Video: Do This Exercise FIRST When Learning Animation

everybody, and welcome to Pomeroy Art Academy's Breakfast Club. And I'm going to show you how to animate a cube. Now, this is a basic lesson about squash and stretch. So let's get started.
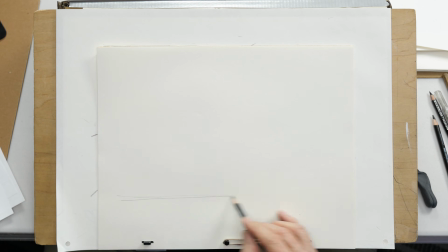20s
Okay, this is something I've always wanted to do. I like creating a little squash and stretch exercise using a cube.
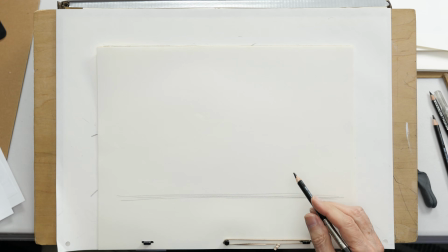29s
And this would be more akin to animating something like an anthropomorphic character where it's a geometric shape that you've got to bounce around and articulate, which is kind of fun. It's a nice little challenge. So I'm going to start off with a cube coming in,
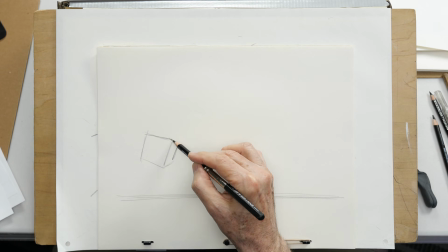51s
and I will make sure that it has some sort of perspective. In other words, the sides are tapering to a vanishing point.
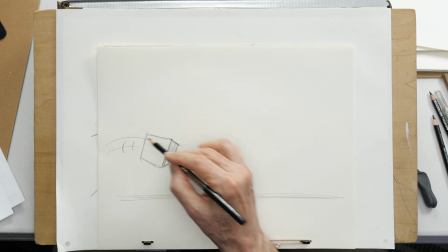60s
It's coming in at this angle in an arc.
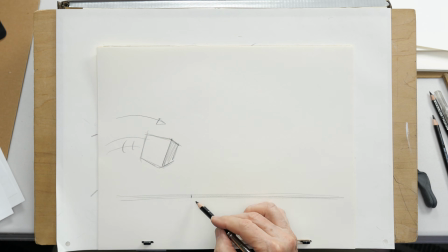65s
It's going to be landing right here and leaping up and then bouncing.
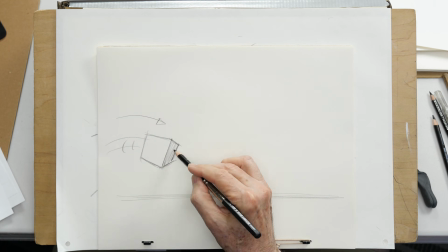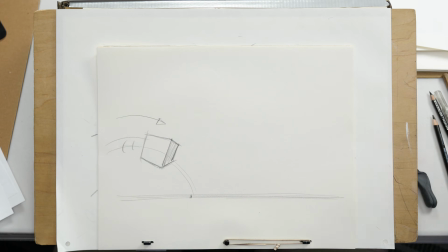76s
So the arc will continue down. This will be a drawing 1. And what I'm going to do is I'm going to map out my action by kind of creating my first rough extremes.
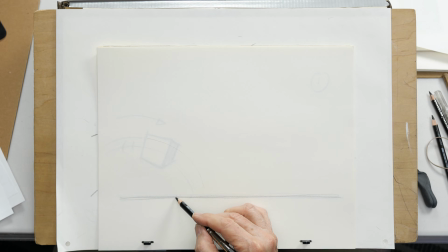94s
It's going to come down and squash this little guy. Let's see, I would squash him. And remember, it's got to be maintaining the volume. But as he squashes, the sides will bulge out.
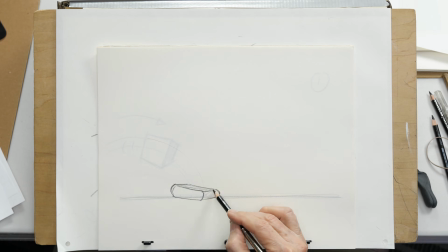113s
That's the fun part. That's where you get the nice elasticity, the flexibility. It'll bow in at an angle like that.
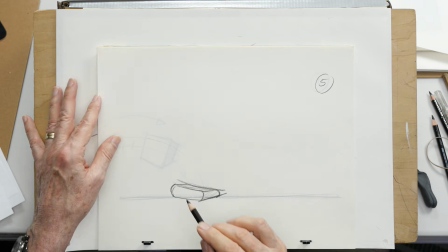123s
That will be drawing number, I'm going to make that number 5, because I'll create one drawing that goes in between these two.
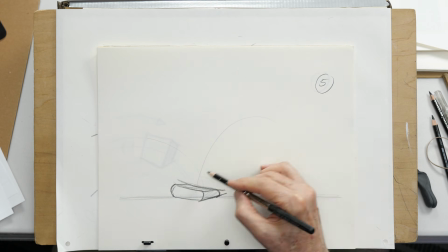132s
And then it's going to bounce even further and then out.
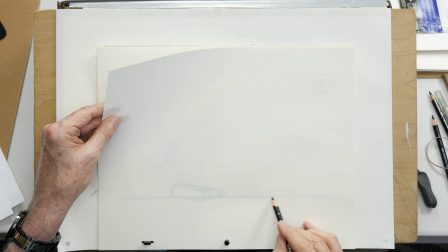142s
So what I'll do, maintain my ground plane.
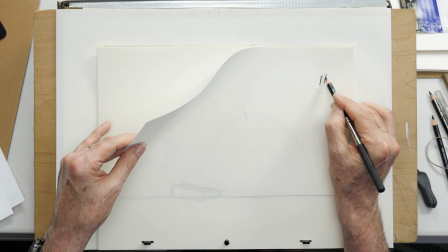148s
The up bounce, I'm going to call that drawing 11. Because I'll probably have 2 positions in between those two.
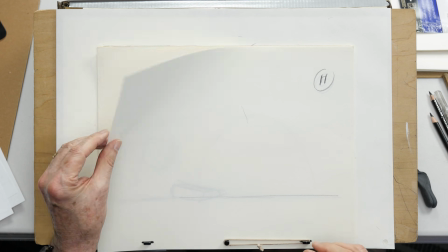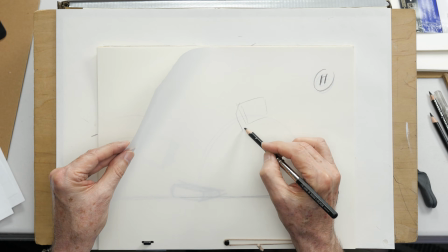165s
So let's see. My cube there.
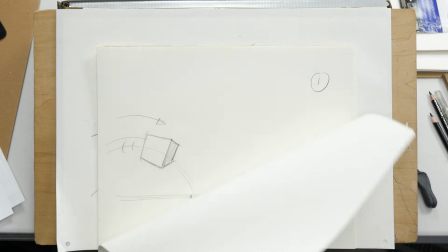171s
I want to make sure that I'm basically the same volume, as that one. Make it a little bit bigger.
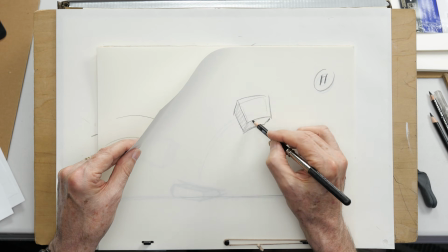179s
I like bending the sides because it creates a nice little energy and dynamic for a solid object, one that's geometric.
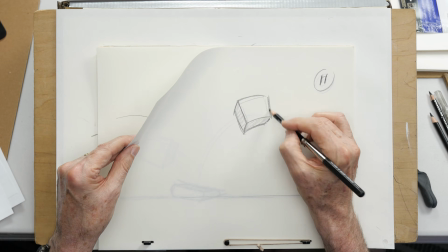188s
Bending the sides just a little bit.
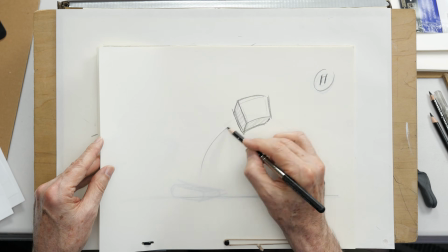190s
You're almost like dragging that corner too as it advances up in an arc, which is kind of fun.
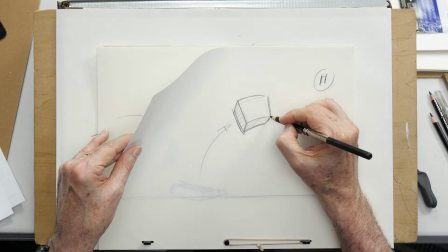197s
Gives it a little more fluidity.
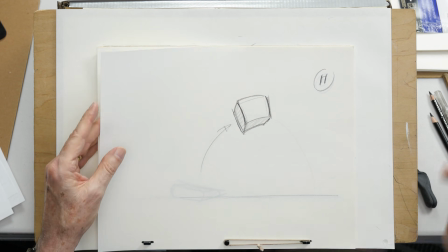203s
Now, popping up from that down position into the up position.
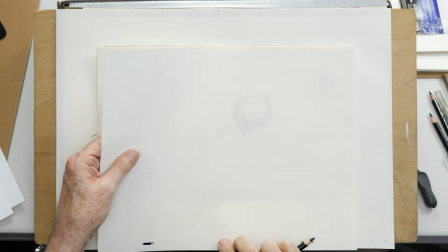209s
And then I'm going to say that this next down position,
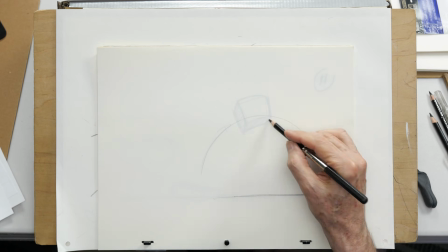215s
I don't know if I'll have time to take them all the way out, but it arcs down and he comes down, descends right here.
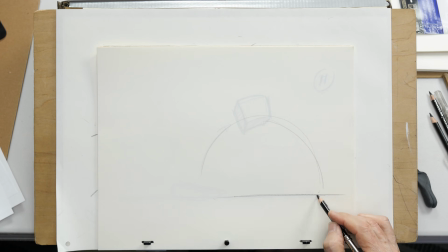223s
This would be, I think this drawing is going to be drawing 17.
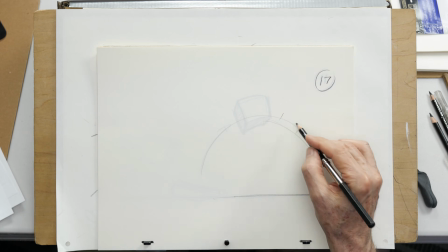228s
Thinking that there's going to be 2 positions, 2 more drawings between this one and the land.
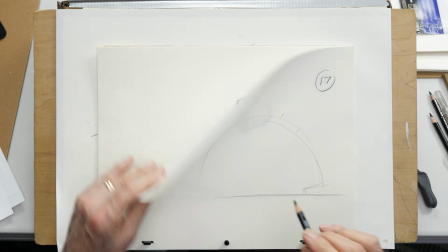233s
So I'm going to squash him. The opposite of this, I'll expand it in this direction.
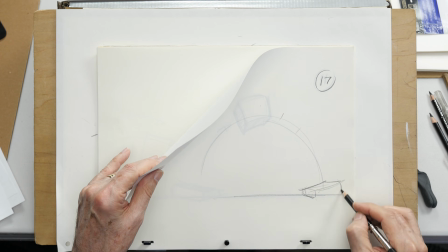Bulging the sides,
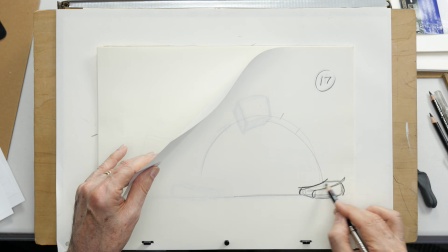255s
like so.